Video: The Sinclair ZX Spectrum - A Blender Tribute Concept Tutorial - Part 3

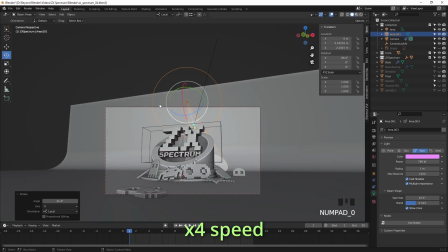47:29 So I'll speed the video up, and basically you just see me moving around lights and trying to use a spotlight instead of an area light, or as well as an area light,
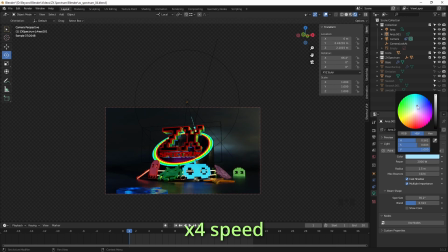47:38 changing the different colors, changing the power. But what I'm looking for is the highlight behind the base.
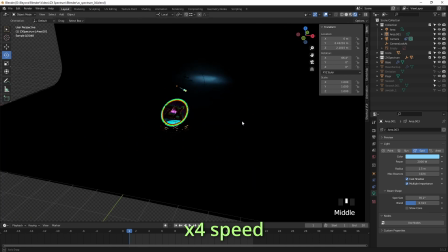47:46 So it becomes like a backlight effectively.
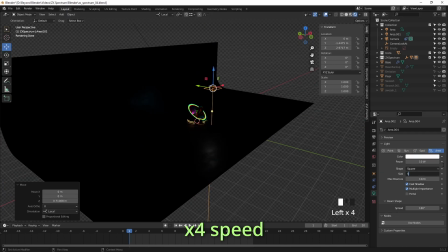47:49 It creates a stronger shape for the foreground elements.
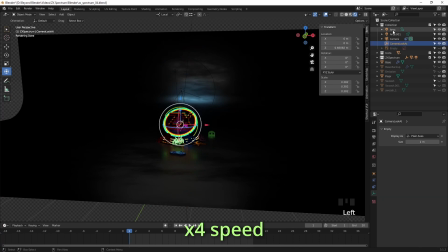48:00 I don't think that material on the floor is actually pretty, it's not good enough. And I think that's just thrown me off.
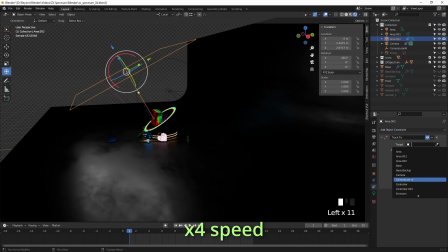48:07 So we'll probably fix that. In fact, we will fix that later on.
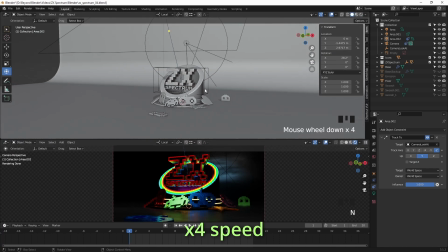48:12 I think that just contributed to the whole frustration factor at this point about why isn't this light looking good.
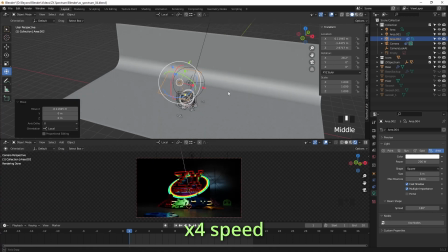48:18 I think that roughness material I've got there, which looks a bit cloudy, is not really helping.
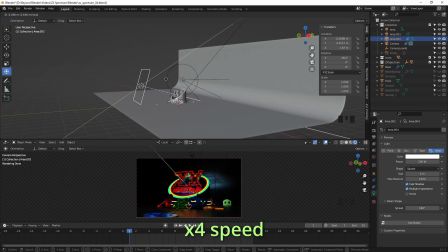48:26 I think sometimes it's just best to work off a basic material, a neutral material,
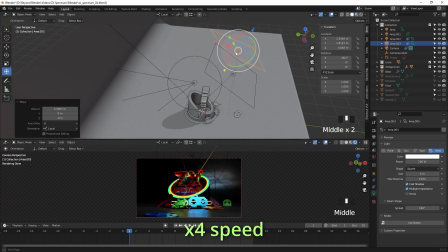48:33 and get your lights working that way, and then you can start adding your materials, or turning them on at least anyway.
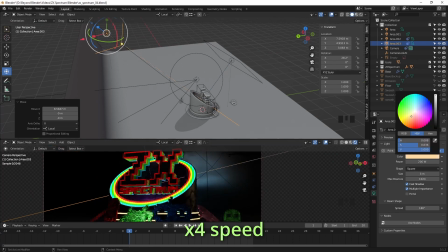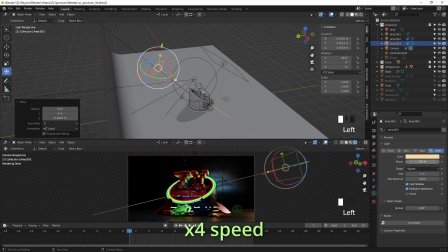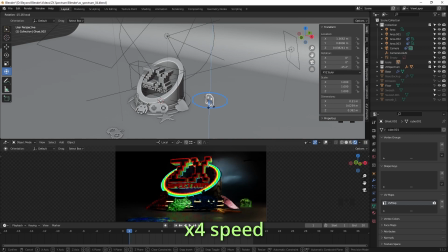48:49 So I'm adding more lights and making tweaks to some of the angles of the ghost there, as you just saw.
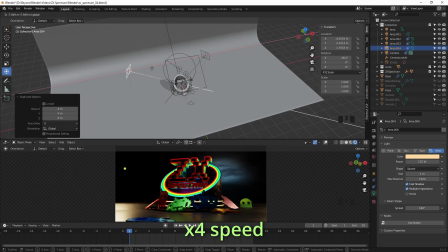48:58 And these lights are pointing towards, they're off camera and they're pointing towards the main subject,
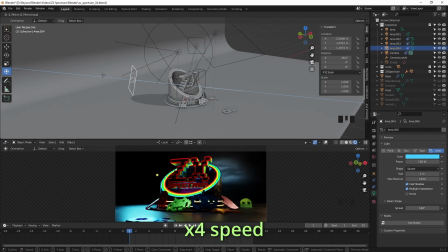49:04 and the reason for that is because I want these edge highlights or rim lights or whatever you want to call them.
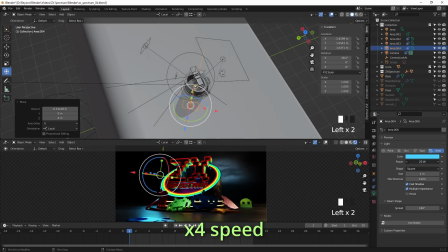49:10 But I need to separate the background from the foreground, so adding lights will obviously help with that.
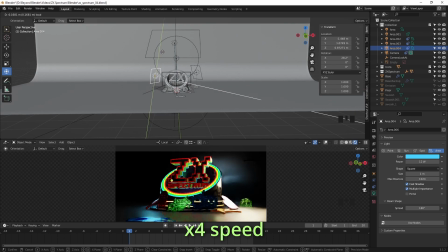49:16 So place them to your liking, try different strengths, different colours.
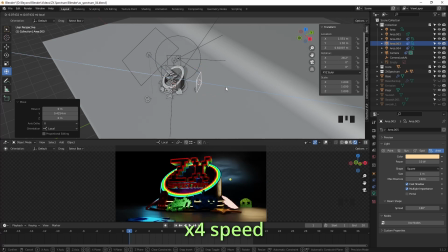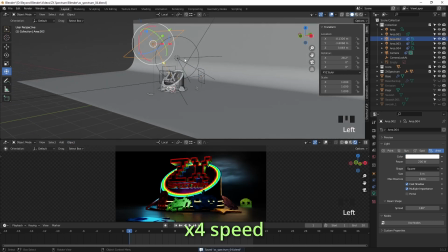In fact, I think compared to the other stuff I've done like this,
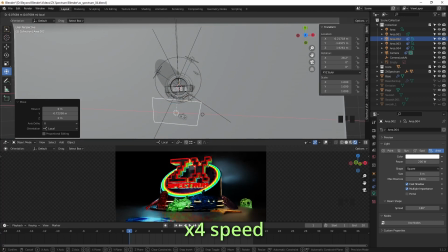49:39 I think this is probably the longest it's taken me to get these lights to where I want them to be.
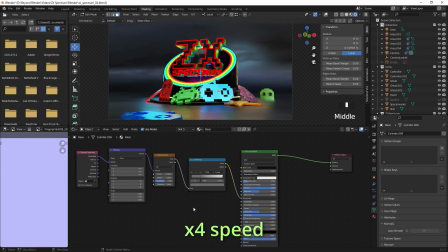49:44 And I try not to use too many lights either, because the more you lights you have, the less control you have, and you just want to keep it as simple as possible.
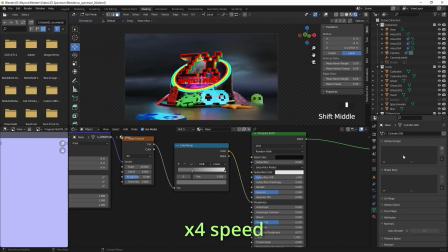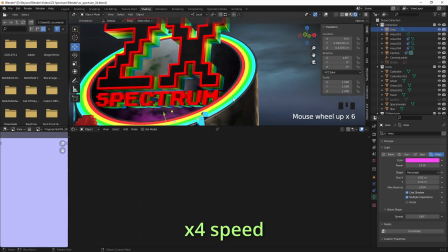49:59 And that's looking okay, but I'm not really happy with that just yet.
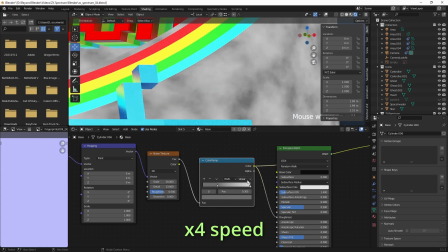50:04 So going back to the base material, I'm going to make some tweaks to the roughness again, get a bit more detail in there.
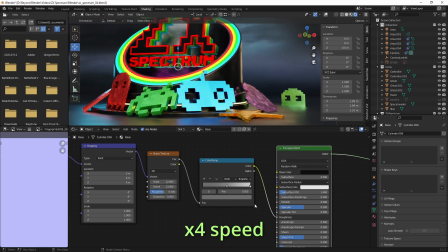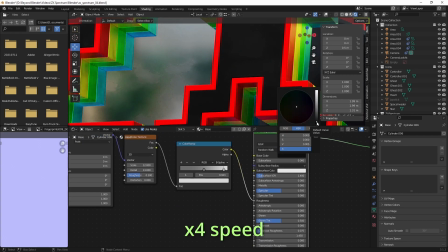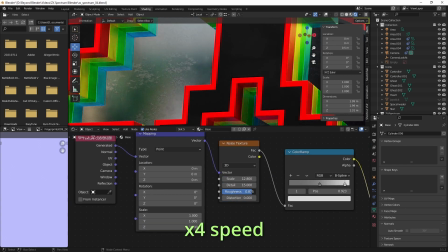50:25 Just play around with the detail level, some of the roughness again. And that's looking better, I think, a little bit more metallic.
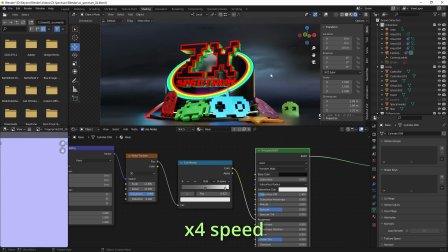50:35 Alternatively, you can just download a metallic shader group, not shader group, a texture set from something like CC0 Textures or polyhaven.com,
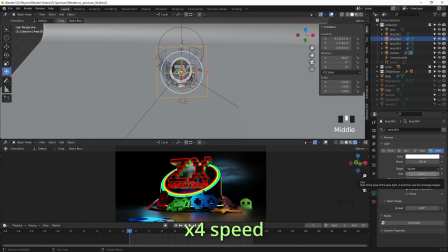50:45 and try that as well. Just apply that to the model.
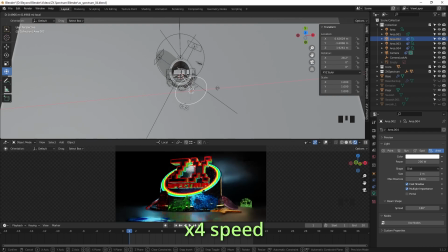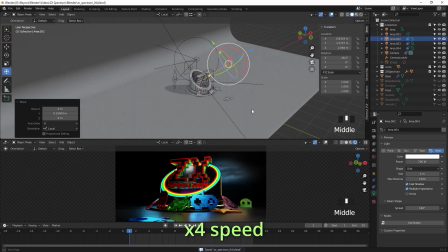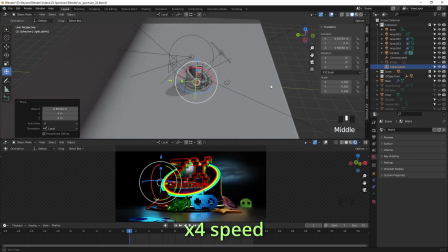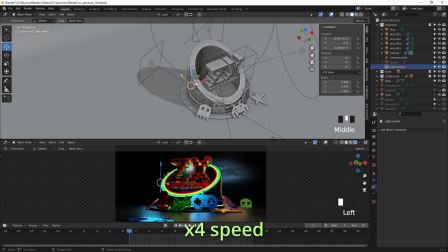51:06 So again, with the the lights, I'm using a target track to process technique, so that I can have more control over where the light is actually pointing without having to rotate it and do it manually.
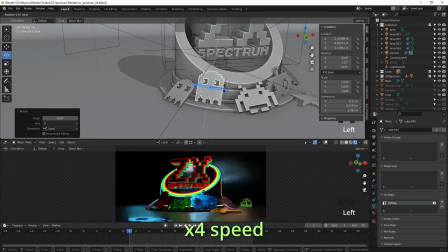51:23 All I have to do is move the empty. And once you place the lights, you then find that, okay, I don't quite have enough light on this area.
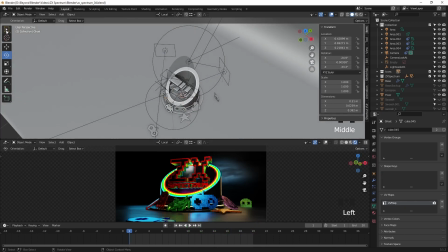51:32 In this case, the ghost icon there, so I made a slight tweak to the angle.
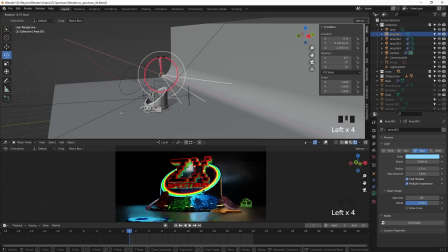51:37 Sometimes you want to do that just to catch the highlights, catch the light. Other times you want to tone it down because it's drawing too much attention. So going back to the light in the background again, which I kind of left earlier on, making some tweaks again there.
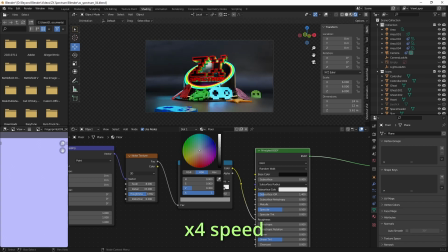51:59 And then tweaking the floor texture again. As you can see, I'm not quite happy with that.
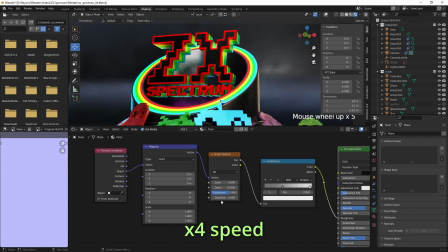52:05 Change it to object, and that seemed to help quite considerably actually.
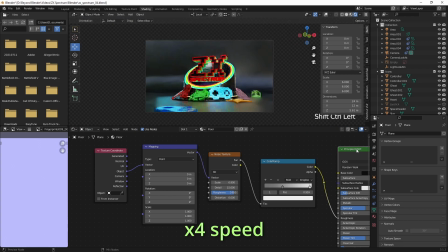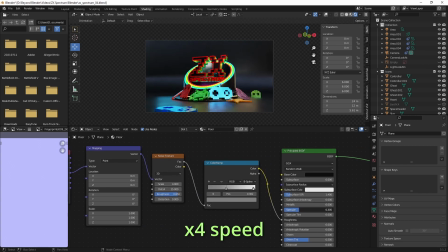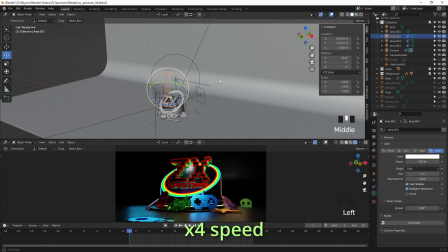52:24 So I don't normally change the specular value on a shader, but in this time I did, which can help just to dull down some of those highlights.
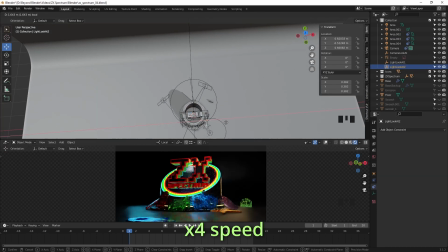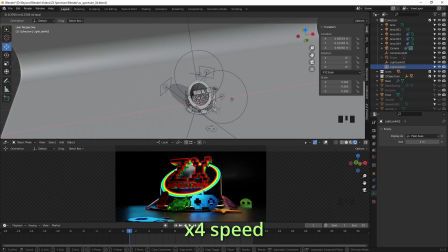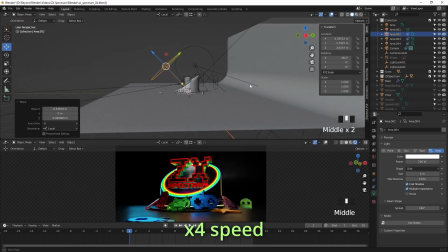52:45 So what I'm looking for here is how the light is hitting the object, and maybe it's creating too many highlights, that strong highlights to blow, clipping
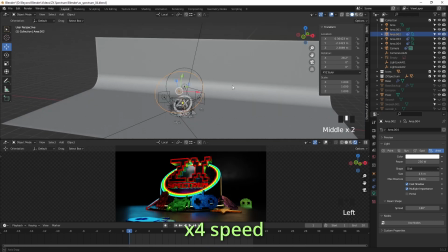52:58 highlights, that kind of thing. So move them around, rotate them, play with them.
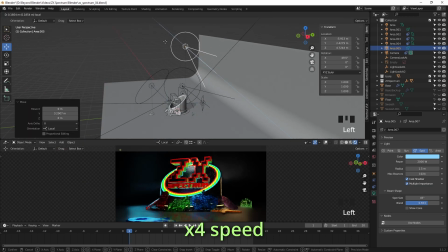53:03 And I've duplicated that spotlight,
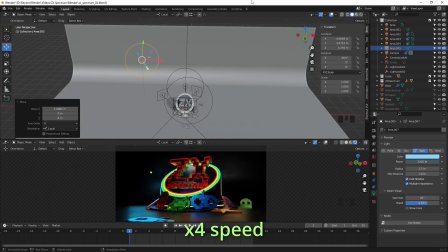53:06 and the reason for that is because if you look behind the ZX Spectrum on to the more extreme left and right,
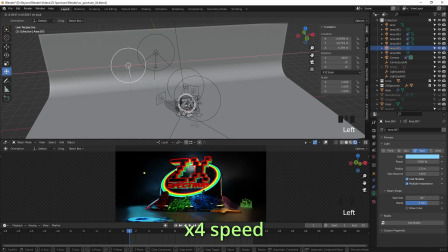53:15 there's not enough light, it's literally black. So I want to have a bit more silhouette to the shape.
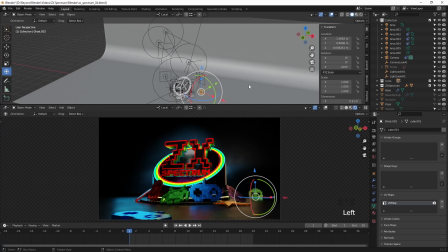53:23 So by adding these lights in the background, I can create more of a contrast with the main subject.
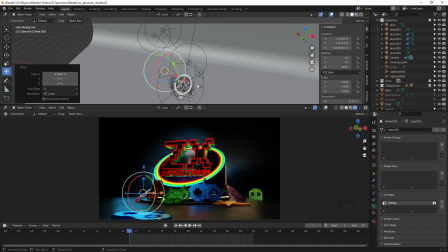53:32 And I copied the ghost again, and trying to place that there further away in the background.
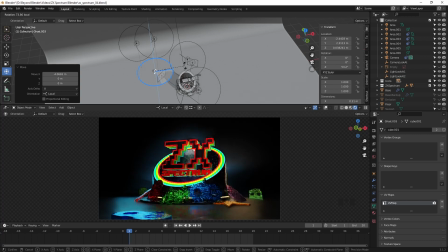53:41 You can see there the slight angle turn. It made such a difference to how the light how it interacts with the light. Just looked way too bright.
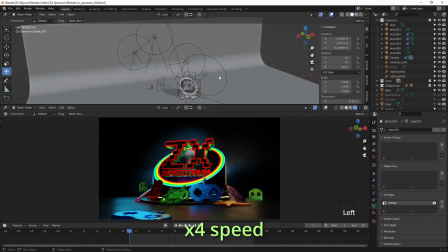53:52 And in context, you don't want something to be shouting at you like that, because it's not important, right?
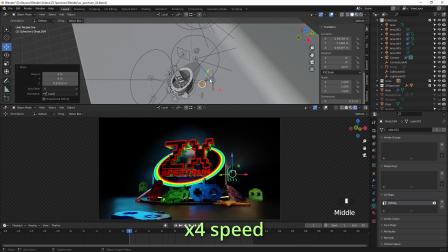53:58 You don't need to be looking at that object. You want the viewer to focus on the main element.
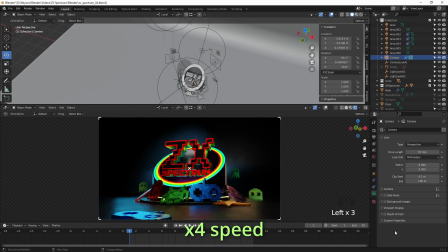54:06 So same thing again, just create another instance of the ghost and placing somewhere else, a bit random,
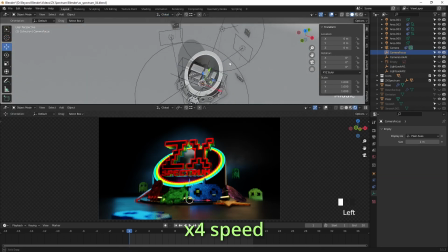54:13 at different depths as well, and that helps to again sell the depth angle.
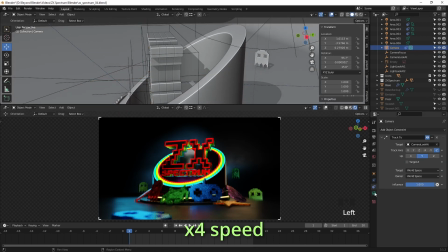54:19 And going back to the camera, I've turned depth of field back on again now.
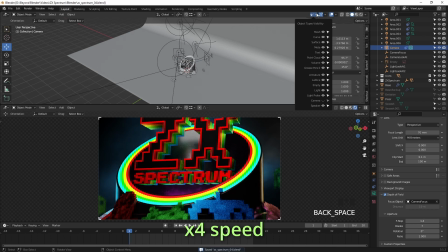54:25 Just play around with the focal length and use this focal length of 70 at this point.
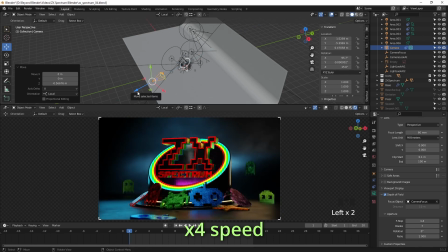54:33 Change it to 60mm instead of 70 now.
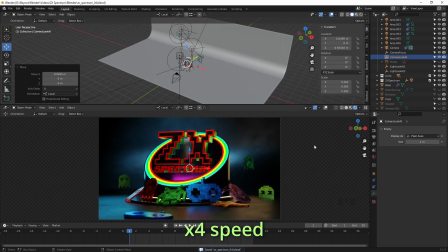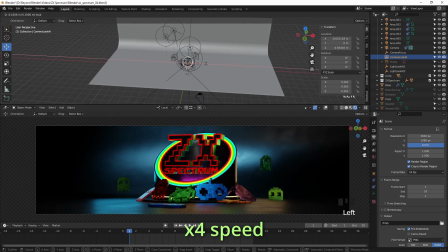54:45 And I've changed the size of the canvas effectively, and the reason I did that is because we're rendering to a specific
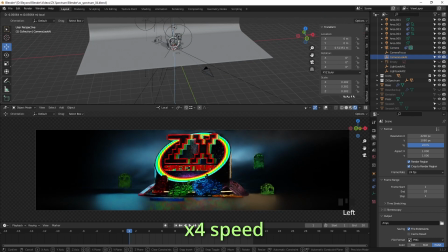54:54 kind of template or size, if you like, for the final composition in Photoshop. So if I allow myself a larger bleed area, I've got more flexibility in how I place that within the canvas in Photoshop.
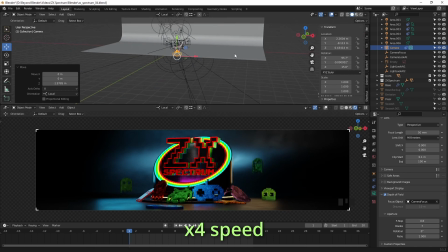55:08 So it's something that I do a lot actually.
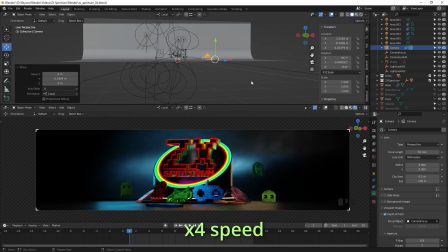55:11 Sometimes I render at 6,000-7,000 just by giving it a lot more space around the subject.
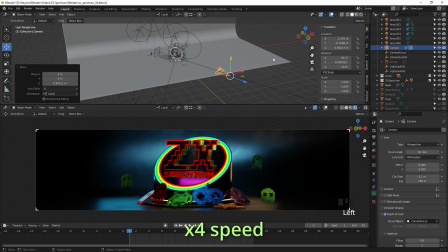55:19 But it can be tricky because it kind of tricks your camera into
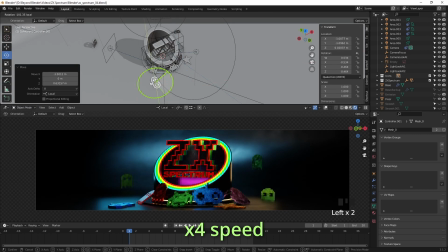55:24 not tricks it, but you then have to change the focal length, and then you start losing some of the effect that you built up.
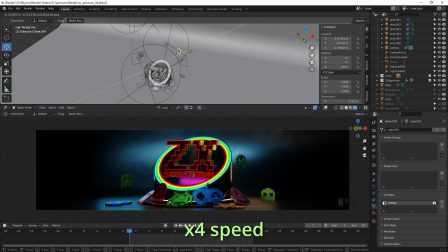55:30 So it's finding that right balance and whatever you feel is the right thing. So at this point, just tweaking the placement of some of these objects,
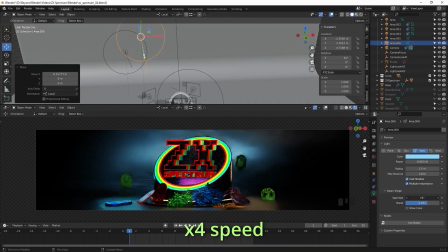55:41 and again tweaking the background, spotlights hitting that back wall.